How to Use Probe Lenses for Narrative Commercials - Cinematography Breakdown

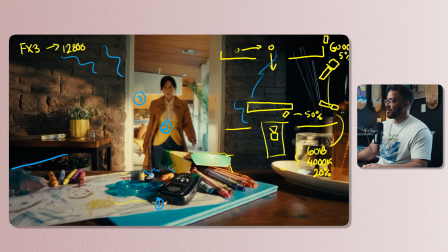[16:21]
So if this was just the window here, and then we have that on a Fresnel. So these are both 600Cs.
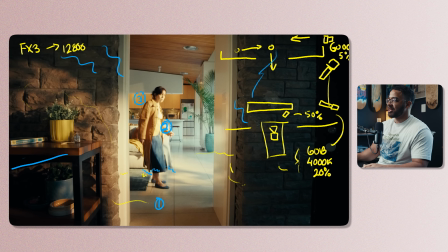[16:26]
And then this is just shooting over here. And then, yes, you see that big highlight on her face here. And that is coming from our 600C. Because if you look in the background where the natural daylight is kind of following, you don't have that golden going across everything.
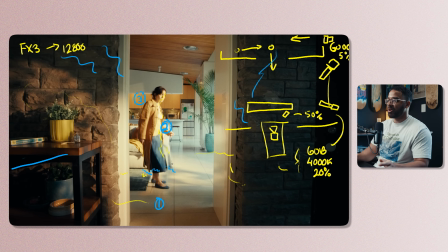[16:44]
You only have it necessarily coming in here. And I want to replicate it that's only necessarily coming from the door. If I had a bunch more time and a bunch more fixtures, I would paint a bunch of texture on the back wall too. But because this shot was so quick and I didn't have enough fixtures, I prioritized on the foreground,
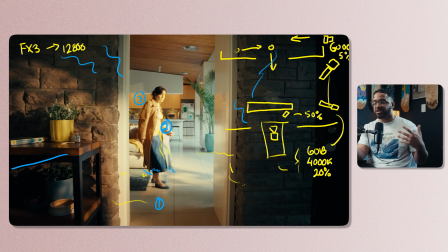[17:01]
which was like the first room, and then I started working with the background with additional lights. So again, I have that 600C in the back, and you can literally see where it's painting that light, and it's putting it right down there.
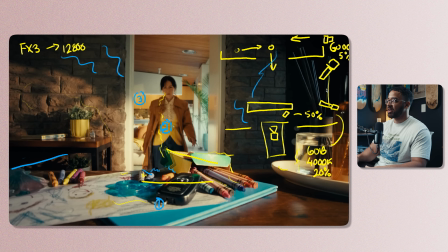[17:12]
And then when we go to the next shot in the sequence, you can even see it on the couch and everything there. So really think about the lights that you have. And I know in a lot of situations you don't have a lot.
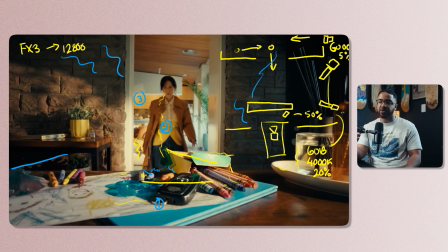[17:25]
And in this case, again, this was a small lighting kit for the production that I was doing. Just look at all those opportunities that you can always just add more texture.
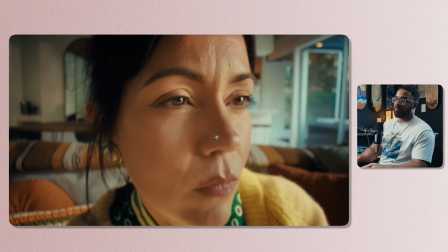[17:33]
The next shot that we're going to is one of my favorite shots of the piece. And the reason why I like this shot so much is because this is the definition of what a commercial look looks like. And that is deep focus, wide lenses, and then that kind of very close focus to somebody's face.
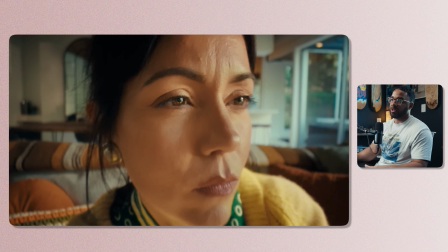[17:50]
That's what is usually associated with a lot of the times when it comes to commercial looks. And then when we even talk about this, again, we're shooting on the FX3, 12,800.
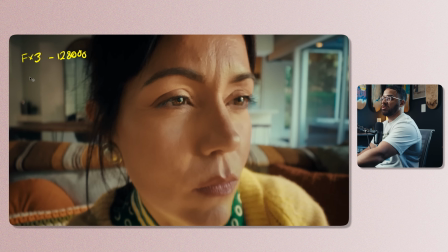[18:07]
And, sorry, didn't need that extra zero. 12,800, and then again, if we remind ourselves these probe 2s and then we're using the straight probe at this point, is shooting at T8. And then I could have done this easily with a normal lens, but we were using the Arliss primes in combination with this.
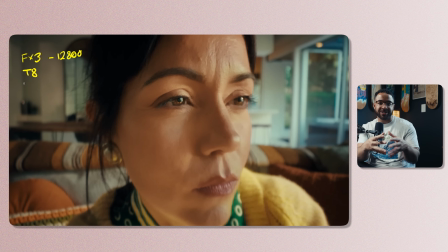[18:25]
The close focus on that isn't as much as I can get with a probe lens, and that's why I really like that. But then Zachary, you can just say like, oh, you could have just used a diopter, and not necessarily in this case, because the diopter only really brings your closest focus closer, but it brings your far focus closer as well.
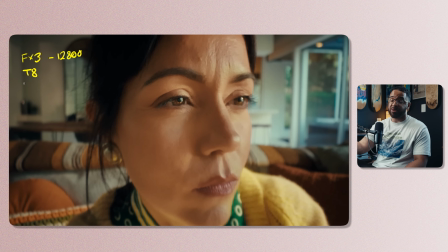[18:44]
It kind of shifts it forward. So I wouldn't necessarily, in this shot, because we're pulling out, I wouldn't necessarily have that focus at the end of it. And then the director was really happy with the look as well, because like everything is in focus, everything is sharp. And this is, again, associated with the commercial look when we talk about contrast ratios.
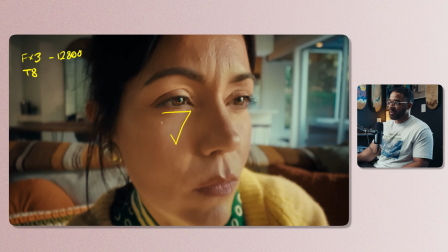[19:03]
So when we talk about here, we have our classic Rembrandt lighting that we always look for. And then we have our light side, which is very pleasing with a nice contrast ratio to our shadow side. So again, I really worked with my gaffer to set
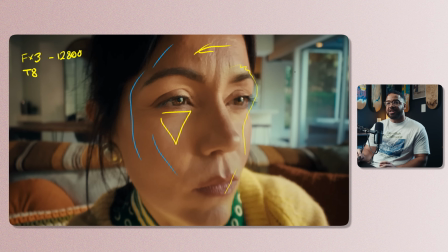[19:19]
the scenes of this to make it as easy as possible to establish a light and dark side. And that was really easy to do because we had amazing location that had windows that wrapped around the entire inside of the house.
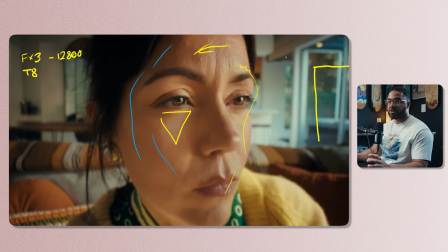[19:35]
So it really made everything easy to light everything, because we could just put all our lights inside, and then I could just have my F22C key light inside. And then what that does is, because these are all windows over here, it gives me a massive catch light in her eyes, and that's what it makes this shot look so good.
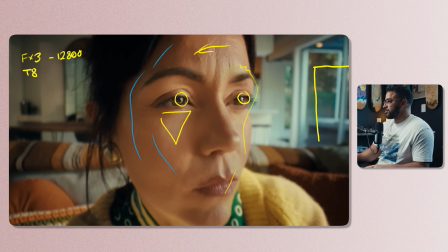[19:54]
And then when we talk about what's going on here on the inside, so we have our subject, and then we have our dolly track with our camera on top of that, and then the dolly is pulling out, and then I just have the classic F22C here, and then I have a 4x4 artificial silk in front of that.
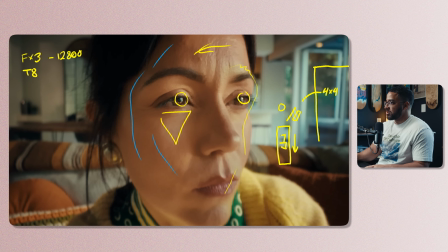[20:13]
So I like to use Art Silk for like all my diffusion, just because it's just one of the most available and what a lot of the new age filmmakers are using. You can use unbleached muslin, that takes up a lot.
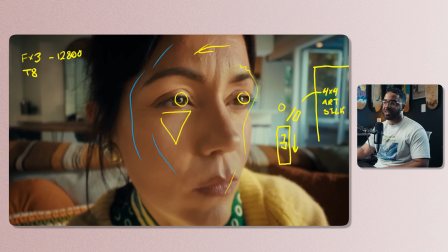[20:28]
You can use magic cloth, but like artificial silk is like kind of the in-between for just commercial stuff. And I just like to use it for a lot of things. And then you can get this in frames and you can hang this if you want, but usually I just always rent a 4x4 flag that is artificial silk, and then I just put the F22 in front of that.
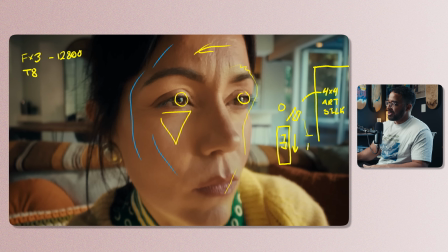[20:48]
So a lot of people get the so this is the F22C, and a lot of people get confused about diffusion. If I just put a lot more diffusion in front of my F22C inside the box, it's going to give me a softer source. No, it's just going to cut down your light, and it doesn't give you something softer.
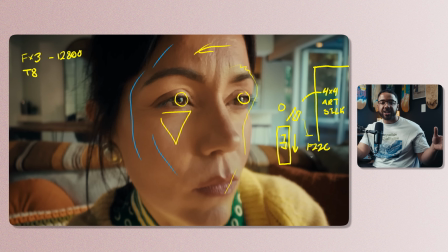[21:06]
You want it to spread it to make it bigger, and that's why I use something like a 4x4 or a 6x to really spread out my light to give it something softer, but you still want to cut it at the same time. So this was set to 5600 Kelvin because we're still in that daylight
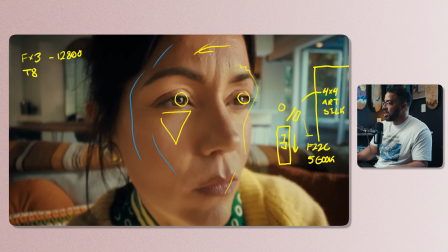[21:22]
section of the commercial that we're looking for, and this is set at 50%. Don't need a much here, I just needed to add a little bit on the face. And then on the left side, because we established that all our light is coming from here, I'm gonna add some negative fill back in, and then you can see that on here, and it's not that much.
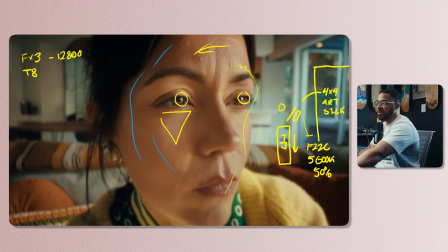[21:41]
And I would have to review the BTS because I don't think we had any negative fill on the left side, but because I shot this so long ago, but my natural instinct is to have a 4x4 solid here.
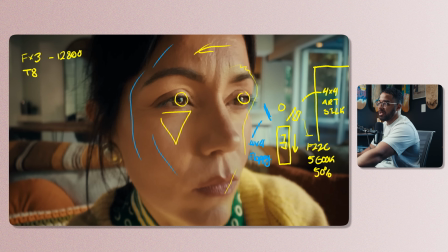[21:53]
So, and then that's the easiest thing, is to just do that in a floppy, just to add some back into it, but I don't exactly remember, but I think I did that. And yeah, that's basically the shot. And then on the outside, we had our classic 600Cs.
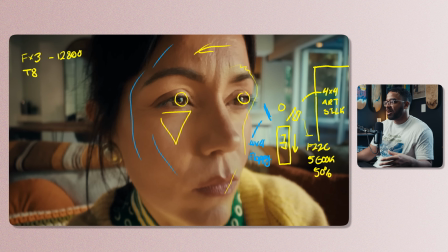[22:09]
We had two of them with a Fresnel and spotlight, and they weren't really in play into this shot because we weren't necessarily looking for any harsh highlights or anything. This was just mid of the day, and the director and I kind of bounced back and forth what we were looking for the scene. But again, big commercial looks are usually associated with shooting at a
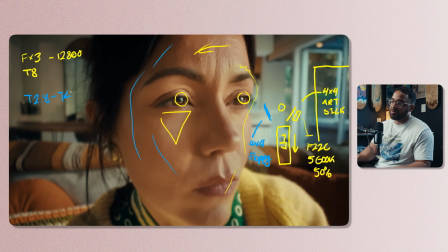[22:29]
T2.8 to a T4, and that's what I've been doing in a lot of my work because it's easy. Once you get a lens, again, example, we were using the Arliss primes that shoot at T1.3. I only used that T-stop for one specific shot later on in the commercial because it was like more of a panic sequence to basically really heighten the emotions of things.
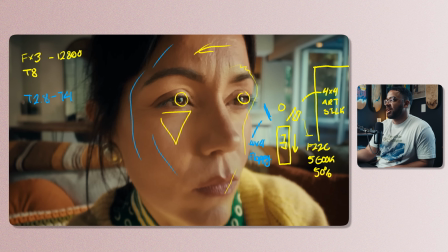[22:49]
You don't necessarily want to think yourself as a technical operator when it comes to these shots. You want to be intentional, and that is the main thing, and you have to use those tools to be intentional.
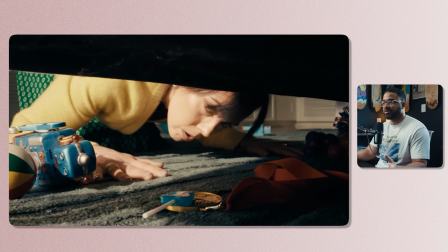[22:59]
As we move on to our last shots, there was just so many shots in this piece that were like, I could just say one of my favorites is just because of the production design, the direction, the styling, the lighting that we had, and even the final shots with the color and everything. I just had a lot of room to play because the director allowed me to do that.
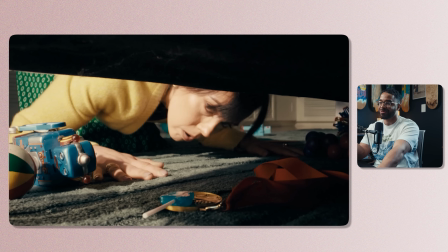[23:18]
You have to have a really good relationship, in this case, obviously the relationship with my partner, in terms of what she likes and what I like. And our styles very much like cohesively blend together, and that's why we work so well together, because she loves the commercial looks, she loves sunlight hitting things, she loves her production design and adding colors.
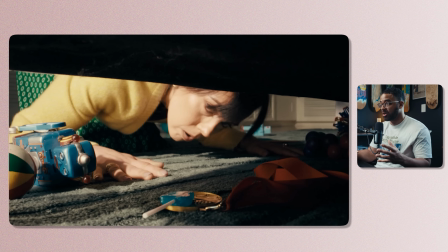[23:36]
And that's the biggest thing that will make your commercials look good production design, and able to communicate that as well. As we can see that we have some vintage toys that add a lot of blues into the scene, this ball that adds a lot of greens and yellows, and then a little hint is like there's this swimming medal that has a
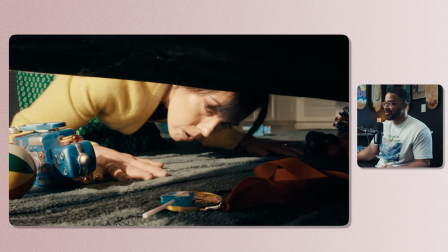[23:56]
half eaten lollipop stuck to it, and then we have this another robot with blue, and then we have all these kinetic toys in the background that just gives so much color. And then when you look at her specifically, she has a yellow and green, which are good complementing colors. Not exactly, it'd be kind of like green and red, but that's too Christmassy and we didn't want to hit that.
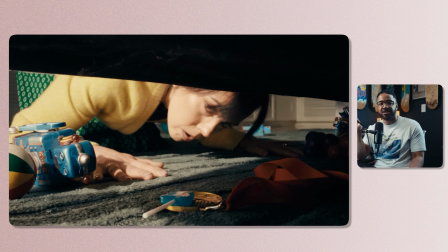[24:16]
So it's just a really good direction on this point. it just allows me to do my job a lot easier because I just have to put my lights in the right places to make things pop. And And that's what I'm looking to do. And then you can look at this and be like, Zachary, we're on light side here.